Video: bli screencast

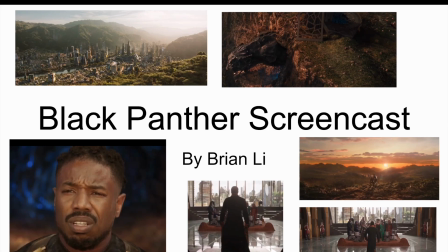0s
In my Black Panther screencast, I'll be talking about the scene towards the end of the movie. In this scene, Killmonger and T'Challa are sitting on the cliff having a conversation.
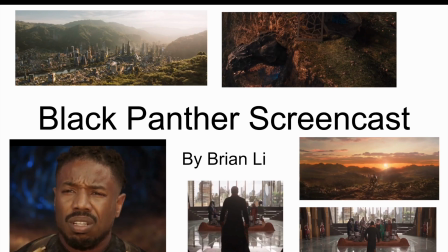13s
Killmonger eventually dies, leaving T'Challa to restore the throne. Ryan Coogler, the director of the movie, utilizes camera shots, composition, mise en scène to explore themes of power, identity, inheritance, and human connection.
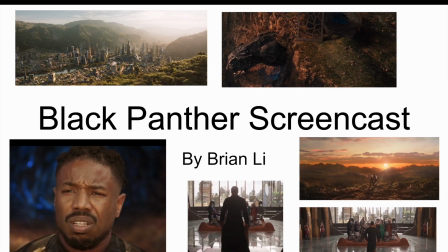31s
These themes are also present in Things Fall Apart by Chinua Achebe.
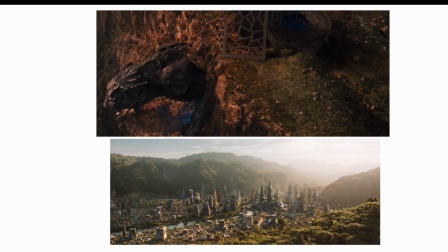40s
Firstly, I wanted to talk about the establishing shot, and you can see there's some lighting, color, and hue differences. So the first picture is before Killmonger and T'Challa's conversation, and it establishes where it's taking place and what's kind of going on during that time.
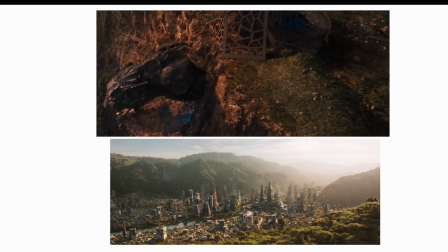57s
And the second picture is after Killmonger dies and T'Challa returns to the throne. You can see in the first picture, the time of day is it's usually like at the sunset, and the second picture it's at the sunrise or when the sun's at the brightest.
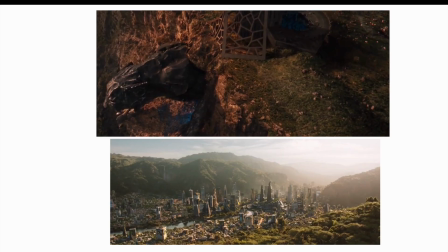76s
And you can see the first one's more warm as well, and that kind of connects to like their conversation being really close and deep. And you can see there's the difference kind of symbolizes the change that has happened and the end of Killmonger's rule.
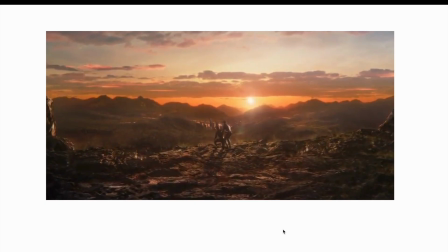95s
In this scene, I want to talk about the use of the long shot. Here, Killmonger and T'Challa are at the cliff, and they're looking at the sunset on the Wakandan Empire. Earlier in the movie, Killmonger says that the sun will never set on the Wakandan Empire.
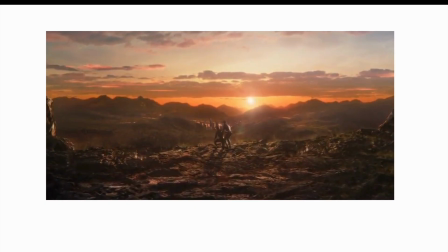113s
But now, as you can see, the sun's setting. So this is actually a foreshadowing of his end of his rule and his eventual death. And similarly, in Things Fall Apart, Achebe uses foreshadowing through the locusts. When like the locusts swarm over everything, the trees,
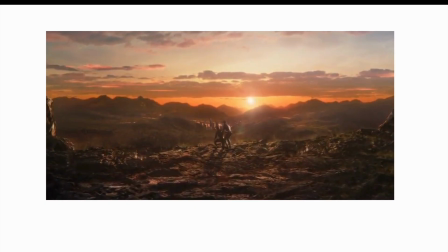133s
these are kind of like how the white colonizers are colonizing Africa and taking over their traditions and ruining their culture.
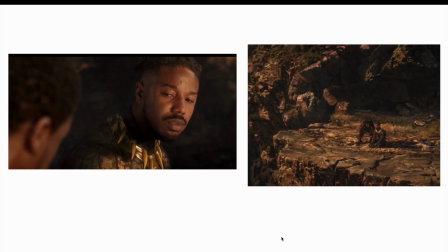145s
In this scene, I want to explore the use of a two-shot and the sound, color, hue, and the similarities to Things Fall Apart. So, in these pictures, you can see T'Challa and Killmonger right by each other,
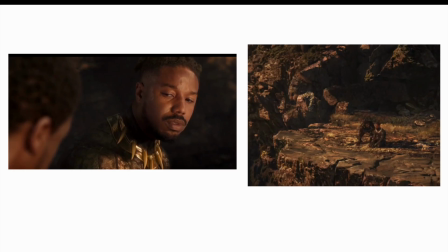164s
and the color here is kind of brownish, and it's kind of a warm hue. So, warm hue typically symbolizes connection, love. It can mean a lot of things, but in the thing here, it symbolizes their connection through their blood and how they're cousins.
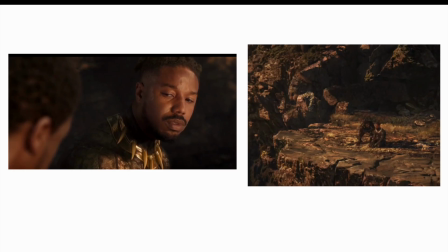182s
And this moment, the director chose to not include any sound at all. It just silence and them kind of like side by side. And before, Killmonger used to talk a lot about how good of a fighter he is, how many kills he has.
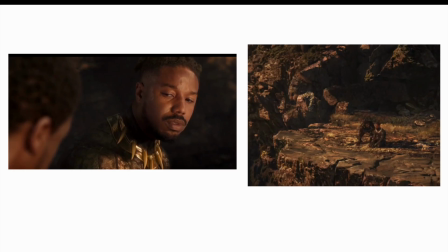199s
But now he's being quiet. He's kind of humbled in a way. And I think that that's reflected through Things Fall Apart when Achebe uses silence and sound as a motif,
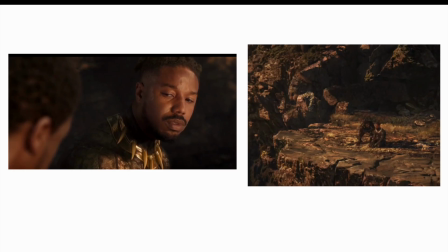217s
symbolizes like someone's loss or being humbled, such as when Okanku, after he kills Ikemufuna, he's mourning in silence and he doesn't talk for a long time. And same as when he's kicked out of Umofia, he's not saying anything.
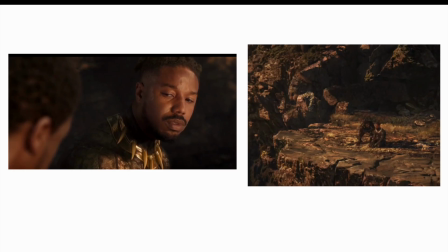235s
He's being like humbled down in a way and being quiet.
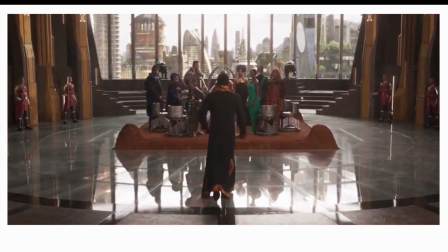241s
Finally, I wanted to talk about the director's use of the master shot, symmetrical composition, and the center shot.